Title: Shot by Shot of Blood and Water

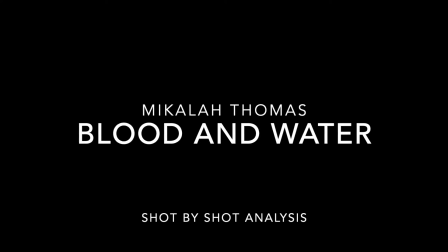[0:00]
Hi, my name is Michaela Thomas and today I will be doing a shot-by-shot analysis of Blood and Water.
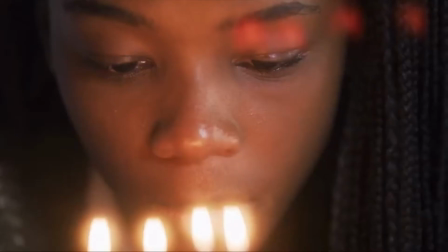[0:07]
Blood and Water is a South African drama revolving around a high school girl whose sister was kidnapped as a baby as part of a human trafficking network.
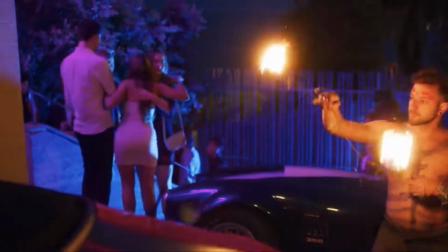[0:16]
While the main character, Poulang, never got to know her sister, her absence left an ever-apparent mark on the lives of her entire family.
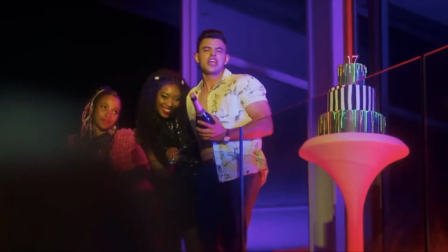[0:24]
when another year passes since her sister's kidnapping exhausted from the high emotions that arise after celebrating yet another of her missing sister's birthday without her
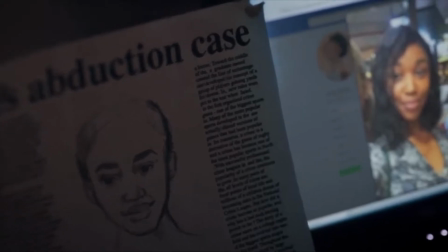[0:33]
return she sneaks off to a party with a friend to relieve some stress where
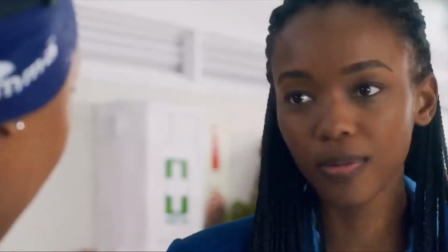[0:38]
she will eventually meet a girl she suspects to be her sister setting her
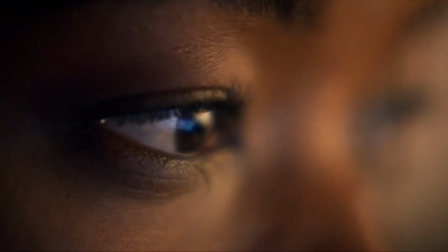[0:42]
on a long road where she will set out to solve the big mystery and find some answers to her burning questions
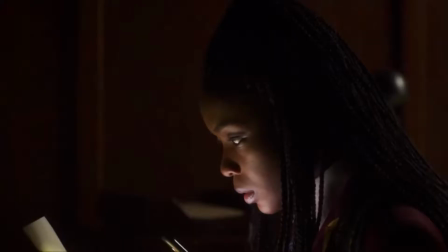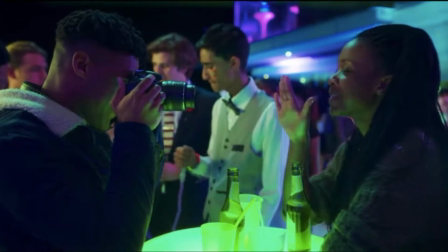[0:55] Oh, no. Please don't. I hate pictures of myself.
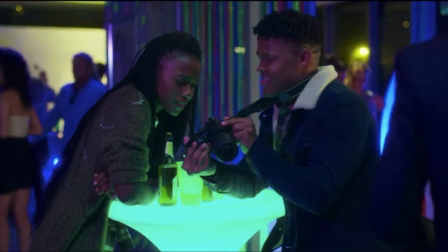[1:03] Yeah. That's actually not bad. You're really good at this.
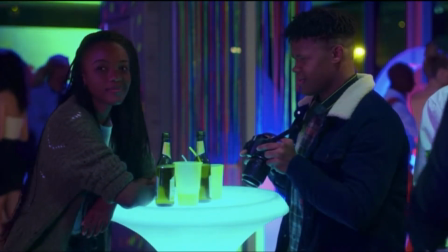[1:09] I have a great subject. Do you know this girl?
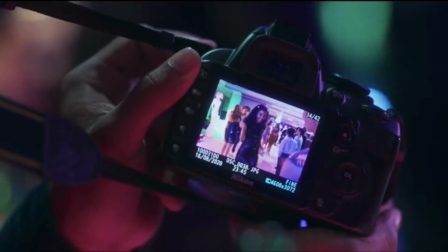[1:18] Do you remind me of the shape of your faces and something about your eyes?
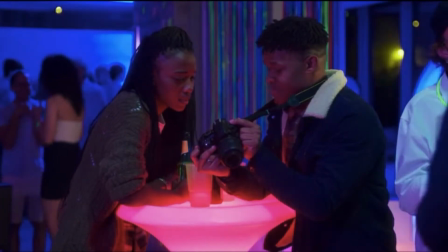[1:23] What? She's way too pretty. She's aight.
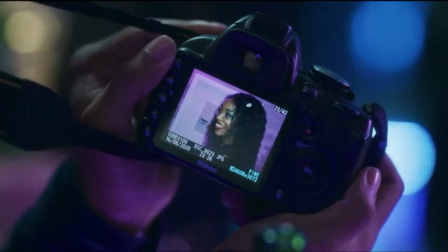[1:28] Yeah, you're right. She's totally hideous.
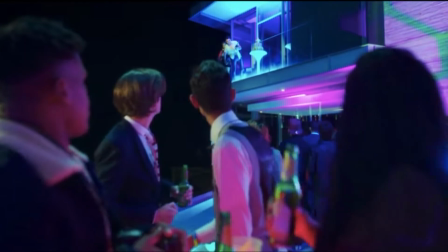[1:33] Everyone, move closer. Fix, make your way up, please. Fix!
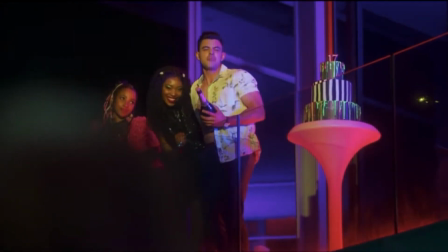[1:42] Ladies and gentlemen, your birthday girl, Fekile Bele! That's Fekile, everyone, I was just talking about.
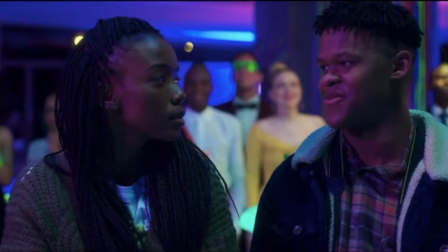[1:48] It's a birthday, of course, if you didn't know. Happy 17th birthday, you old egg.
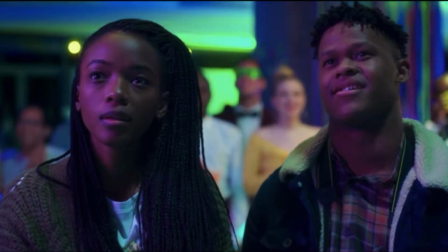[1:54] I love you.
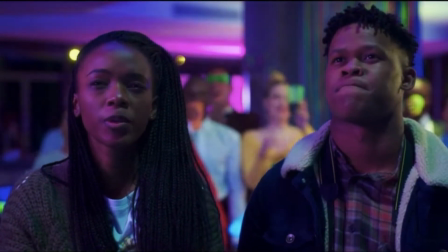[1:58] Now let's drink! Is it Fikile's birthday today or during the week?
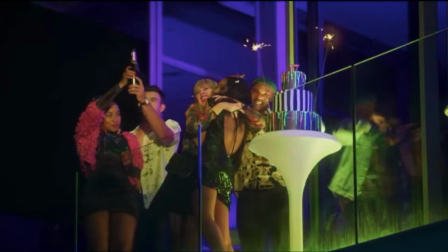[2:04] It's today. She has the same birthday as my sister. Yeah. That's cool.
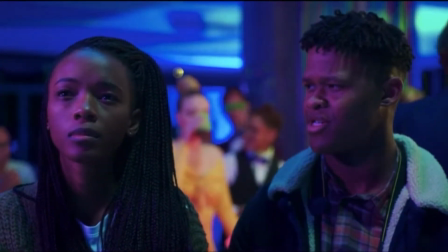[2:10] Where is she?
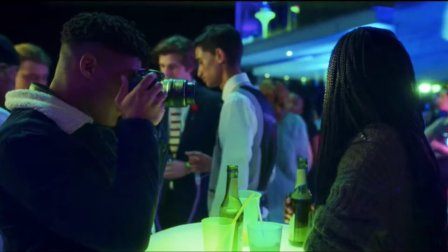[2:14] Oh, she's out with some friends.
In this scene, Palang's new friend, Wade, begins taking playful shots of her.
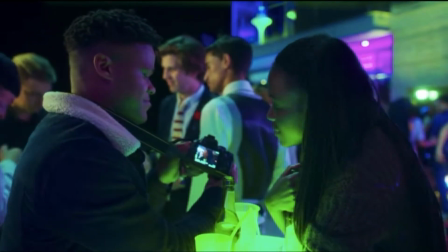[2:23]
After stumbling across some pictures he also took of Fikile, he begins to highlight the similarities and the physical features of their faces.
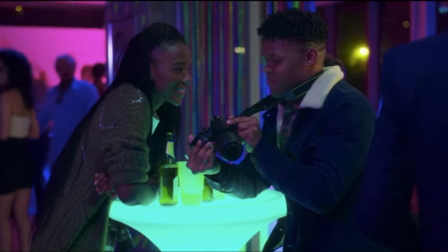[2:30]
Belang, on the other hand, is unable to view herself as being as beautiful as this Mr. Girl.
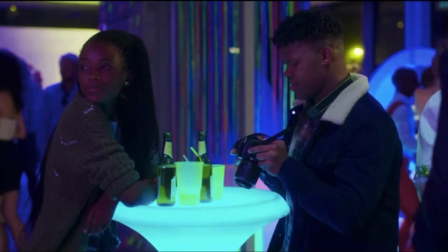[2:35]
Moments after their brief discussion, Fikile appears on the balcony in the sky and Belang not only discovers that the Mr. Girl from the photo is the one who is the center of the celebration,
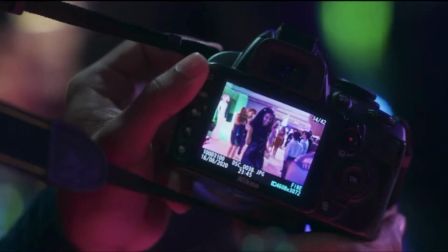[2:44]
but also realizes that she has the same birthday as her missing sister.
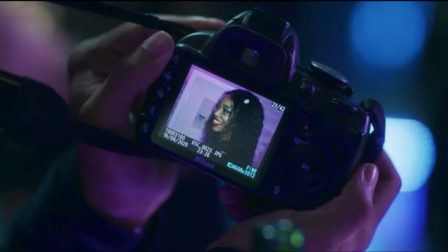[2:50]
In this scene, as the two characters are relatively dark when they are looking at the photo of the unnamed girl, once they begin to show the girl in the photos, her features are very well lit,
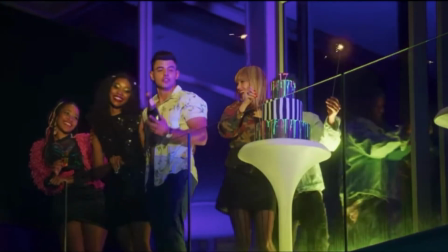[2:58]
which may play into the scene by establishing this girl as the larger-than-life center of attention character she turns out to be.
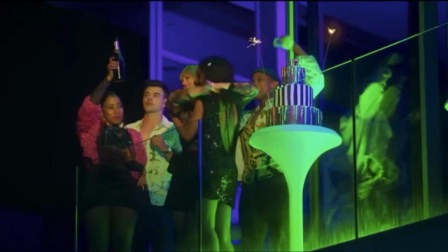[3:05]
Consistent with portraying her in this way, when she appears on the balcony, she has more light on her than the two characters watching from below along with the other partygoers.
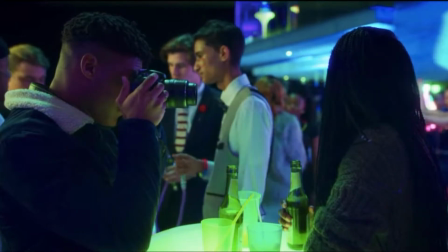[3:15]
The light sources consist of glowing cocktail tables that change colors placed under Poulain and Wade as they chat and look at pictures.
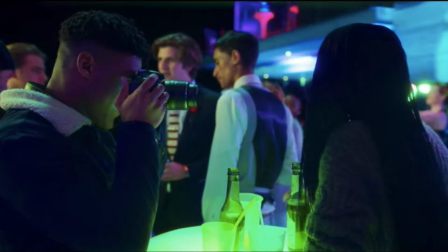[3:23]
They also consist of the camera flash that is direct in such a way that highlights Fekile's features in the picture,
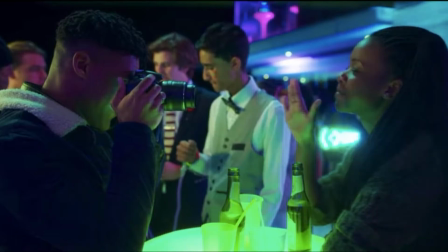[3:30]
colorful lights on the balcony placed under Fekile's standing and her friends who eventually come and join her,
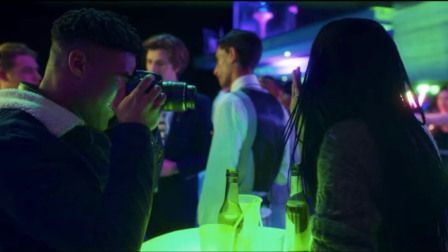[3:36]
and strobe lights that are placed all around the house and party.
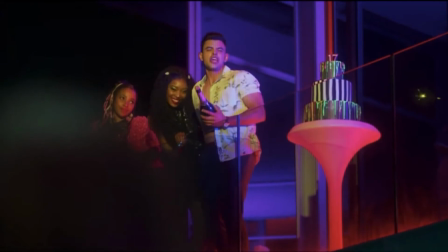[3:40]
Camera and lenses are used to communicate the pivotal beat when the scene shifts focus from Palang and Wei to
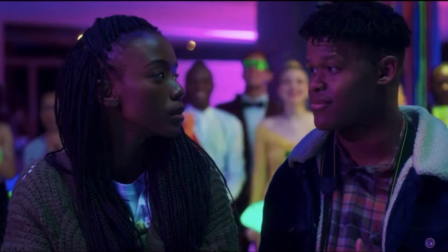[3:45]
Fekile and when Palang begins to piece together the possibility that this might be her missing sister.
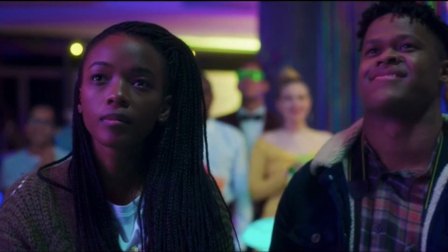[3:51]
When the camera moves to focus on Fikile, it's clear that the decision is made to portray the perspective in which Puleng is seeing Fikile, or at least one of the partygoers from the bottom.